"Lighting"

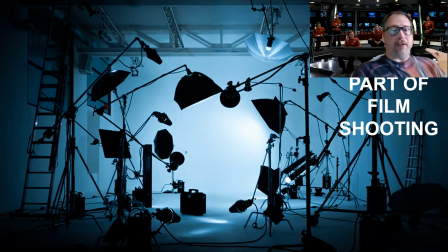(0:07)
Greetings, Cinema Appreciation class. I hope you're doing fantastically well. Greetings from the Star Trek Enterprise set for the new Star Trek movies. I hope you all are doing wonderfully well. Today we're going to be talking about lighting, which is probably the most intensive part of film shooting.
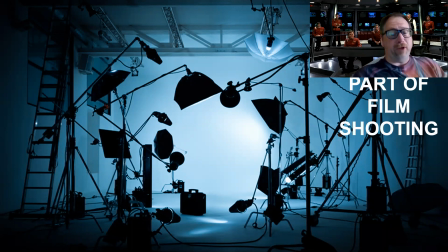(0:24)
And if you ever go on a film set, many people say film sets are actually, they seem exciting from the outside. When you get on the film set, they're also quite boring as you wait for the cinematography or the director of photography set up all the lights to do a shot,
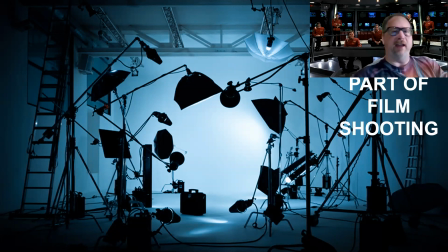(0:37)
and then if the lighting goes off, have to reset up the lights for the shot again. It's the most intensive part of the filmmaking process, outside of probably editing.
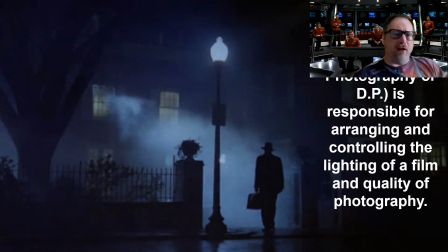(0:48)
So, as I just mentioned, the cinematographer, also known as the DP or the director of photography, he's responsible for arranging and controlling the lighting of a film and also the quality of the photography here. So, think about all the different choices that had to go into this particular shot from The Exorcist,
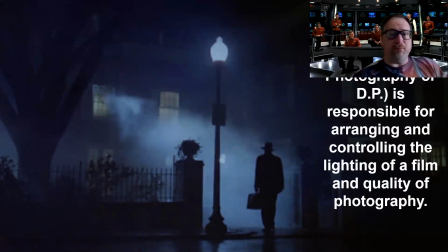(1:06)
from the lighting of the interior windows, the absolute pitch blackness of everything else, the dark, solid figure, the light and how high up that had to be so it doesn't actually disrupt and give you anything else on the figure, any details.
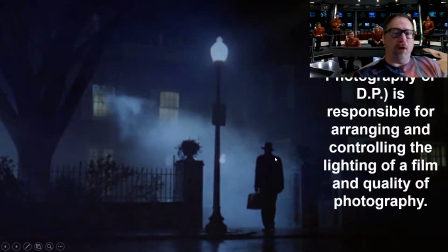(1:22)
The idea of this dark figure walking into this ominous space, this misty light that shows up, the absolute outline blocking here, including the pointed aspect, this kind of darkened tree over here, the black lines over on the other side,
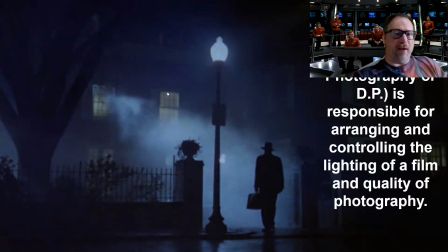(1:38)
that the light is only coming from this window here, as if this giant mansion, only a piece of it is open, almost like it's the haunted part of the house. All those decisions are decisions that the DP or the cinematographer has to deal with to set a mood and an ambiance for the film that makes it believable for all of us today.
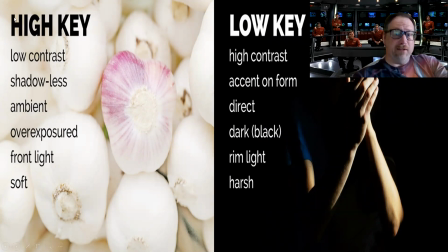(1:59)
Now, we're going to look at some different types of lighting, and we're going to teach you how to do these lightings so that in your own film creations in the future, you can do them as well, and also what the different film creations mean. Let's start off with over here.
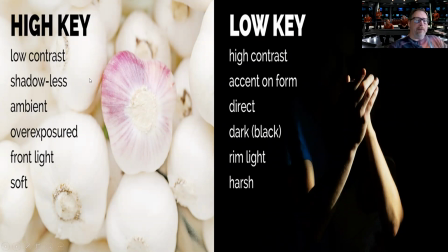(2:13)
We're going to start off with high key. High key basically means there's very low contrast between any of the images. So you're going to see the details, but you're going to see even the details that are underneath the lovely garlic cloves that happen to be here,
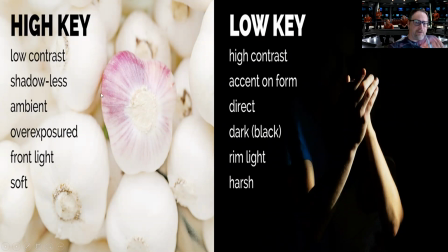(2:28)
underneath that beautiful pink, right in here where my cursor is. See how that's the shadow. That's very little contrast. They're almost shadowless. We're going to have ambient light, meaning we're going to have light everywhere.
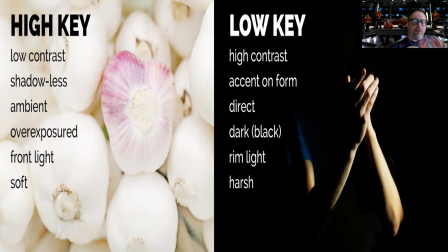(2:40)
It's going to be overexposed. We're going to have a front light that is really our dominant light, and the emphasis is going to be very soft. In low-key lighting, we're going to have dominant high contrast that show up.
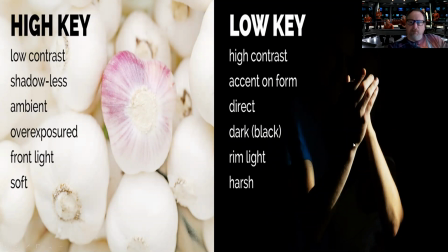(2:53)
So if you look at it, you can see beautiful light right here, but then it disappears in the shadow. We have no idea what's going on back here, and so we can fill the screen with surprises.
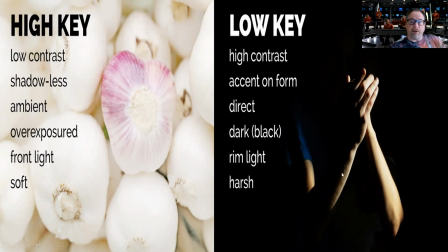(3:06)
The accent is absolutely going to be on the form itself here. It's going to be direct light angled right at what you want to highlight. The background is going to be dark and black. Oftentimes you'll have a rim light where you just get a little bit. See how you only see the front side of even the arm here. That's going to be a harsh way of setting up light.
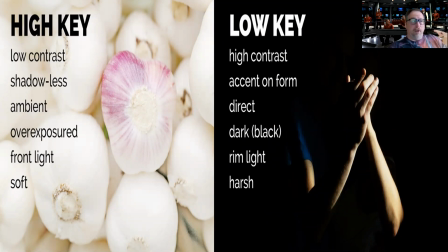(3:24)
Now, high key, as you can imagine, we're going to use for romantic comedies. We're going to use for musicals. And then if we look over here in the low key, that low key light, then we're going to use for drama, for horror, particularly aspects of horror where we want a surprise figure to come up. And that's where we're going to
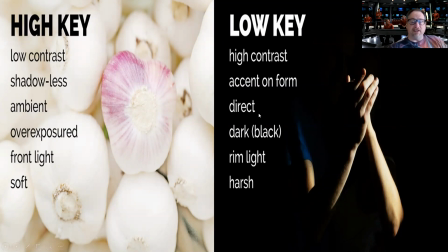(3:44)
look. So it's the basis, should mention low key, when it gets invented later on during Citizen Kane, the filming, one of the reasons why Citizen Kane is one of the most important films of all time, it actually is going to birth us into things such as Casablanca and film noir.
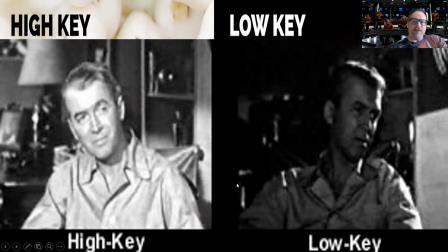(3:59)
Looking at the difference, note, these are both the same film. Anyone recognize the film? Good. It is Hitchcock's Rear Window. And note, at the very beginning of the film, we have our figure here, Jimmy Stewart, in high key lighting.
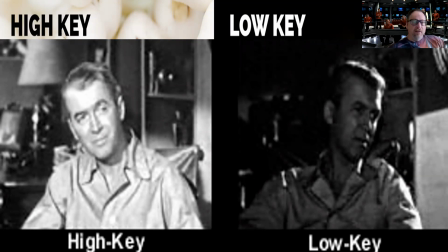(4:14)
So note, happy, friendly neighbor, go to visit, not threatening at all, kind of a normal 45-year-old guy who happens to be laid up with an accident. Give it 2 hours, drop the lighting key, and you'll notice immediately that he appears a little bit more sinister.
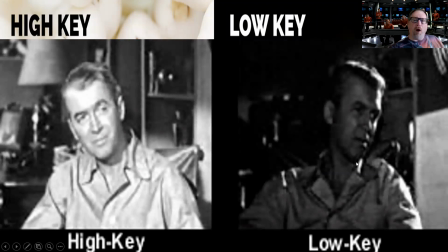(4:33)
He appears like he's in the shadows, almost watching over, just emerging from the shadows. So the impact of lighting actually has a significant impact even on an individual scene in a movie.
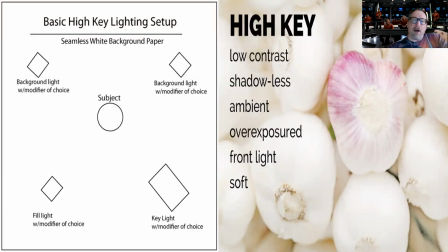(4:47)
Now, when we go to do high key, here's how we set it up. So if you ever want to do high key lighting, this is exactly what you do to kind of show all the low contrast, shadowless, ambient, overexposed front light.
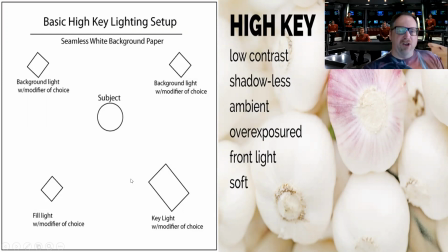(5:00)
You're going to put your subject in the middle, and then you're going to do what's called a key light. whenever we do these, the key is always the highest light. So the key light is the most powerful light. So let's say that's our 100% light.
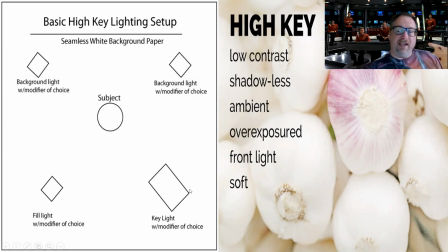(5:14)
When we're doing high key, we're going to have the light very much here dominating right in front of our subject. Note, we're going to have a fill light, generally at about 50 to 60% off to the side. We're going to have a background light, probably of 40%, and another background light of 40%.
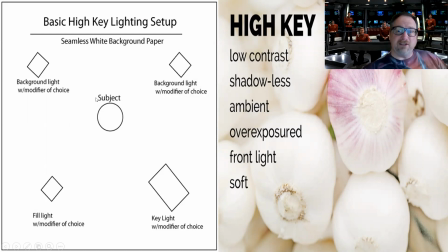(5:32)
So that means we are literally surrounding the object with light. So if this is casting a shadow, the key light, the main light, is casting a shadow here, we're going to counteract that shadow with the background light. We have the fill light on the side that's casting a shadow slightly in the backside of here. We're going to have this that cancels it out.
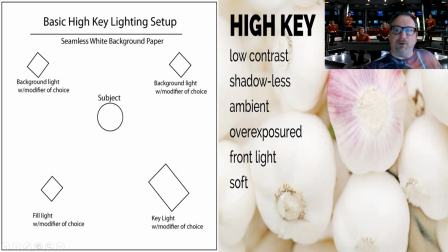(5:51)
So it really is filled with this beautiful ambient light, and it shows up everywhere. Again, used for comedies, romantic comedies, musicals, where you want people to see everything.
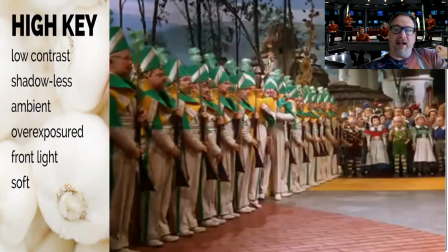(6:02)
One use of the early high key is in The Wizard of Oz, where almost everything is lit up as they're running around until we get closer to Oz and closer to the witch's castle, in which case we actually drop some of those lights behind. But here you see this ambient light.
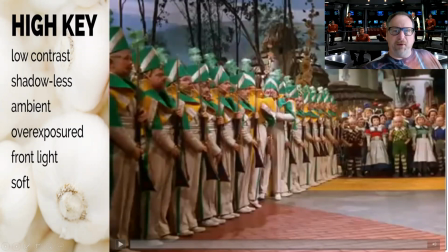(6:18)
It's like highlighting almost everything. The only shadow we get are really underneath the awning. And we could have kind of got away with that by doing high key with an underlight, but they didn't go that far within it. Show a little bit of shadow and depth on where things are.
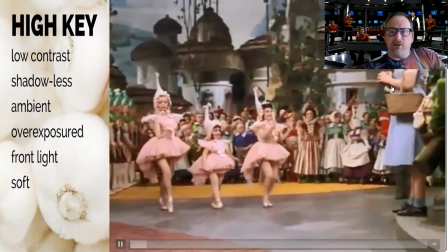(6:37)
Until high key or for scenes like this.
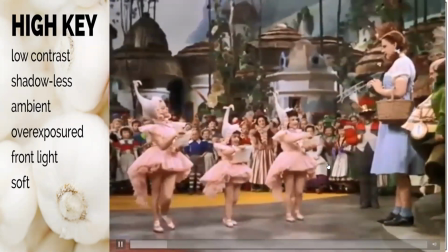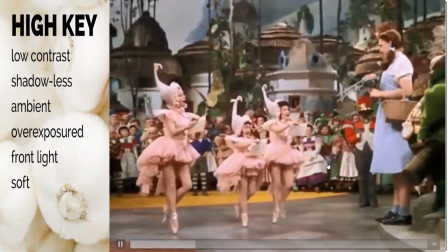(6:47)
Look how high and positive it is. Look, there's light everywhere.
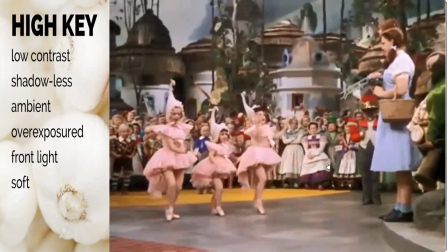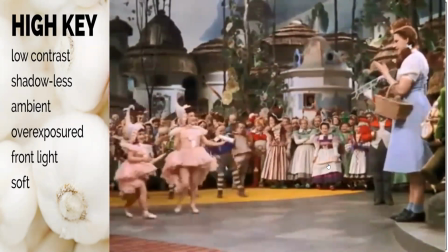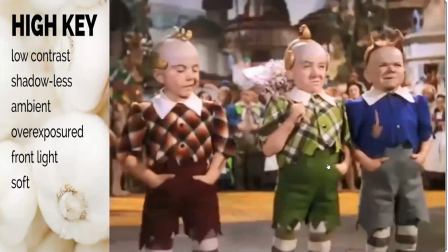(7:04)
I will mention, Wizard of Oz is one of your top 100 films of all time. It was not commercially successful when it first came out.
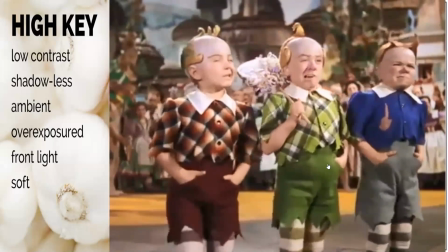(7:12)
It was too far advanced for its time. And it is the birthplace of all the different costumes here.
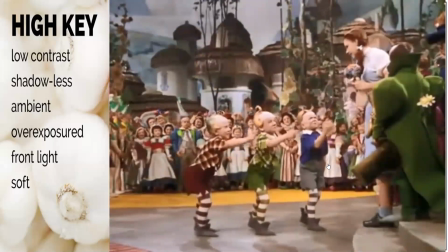(7:18)
No set really had ever had costume and makeup departments before. This is the film that sets that up in modern day filmmaking.
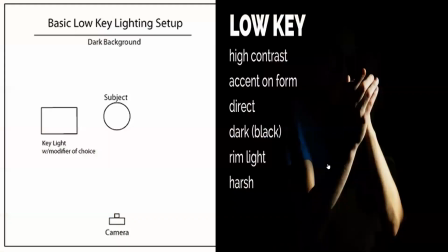(7:26)
You see how positive everything is. The opposite then is true for low key. We want to have very high contrast between the lights and the darks. The accent on the form, direct light, dark black backgrounds, rim light, and harsh.
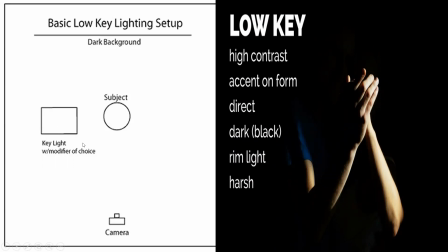(7:40)
Note you're going to have a key light, and you may not have any other lights. So when we do low key, it really is the key light is going to be the dominant light. So at 100%, you might even lower this down and kind of cover part of the light or make it more like of a pinhole by putting something in front of your light so only part of the light comes out.
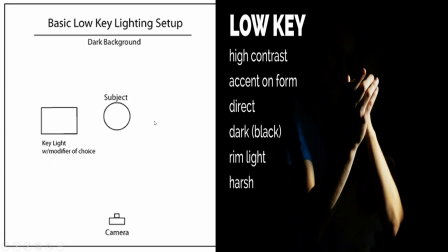(7:59)
You may use a little bit of a background fill in whatever aspect you want to highlight, but no, it really is not filled with the light at all. And so where you get the camera is right off, right in front. So you are going to get these harsh shadows that show up in the darkness.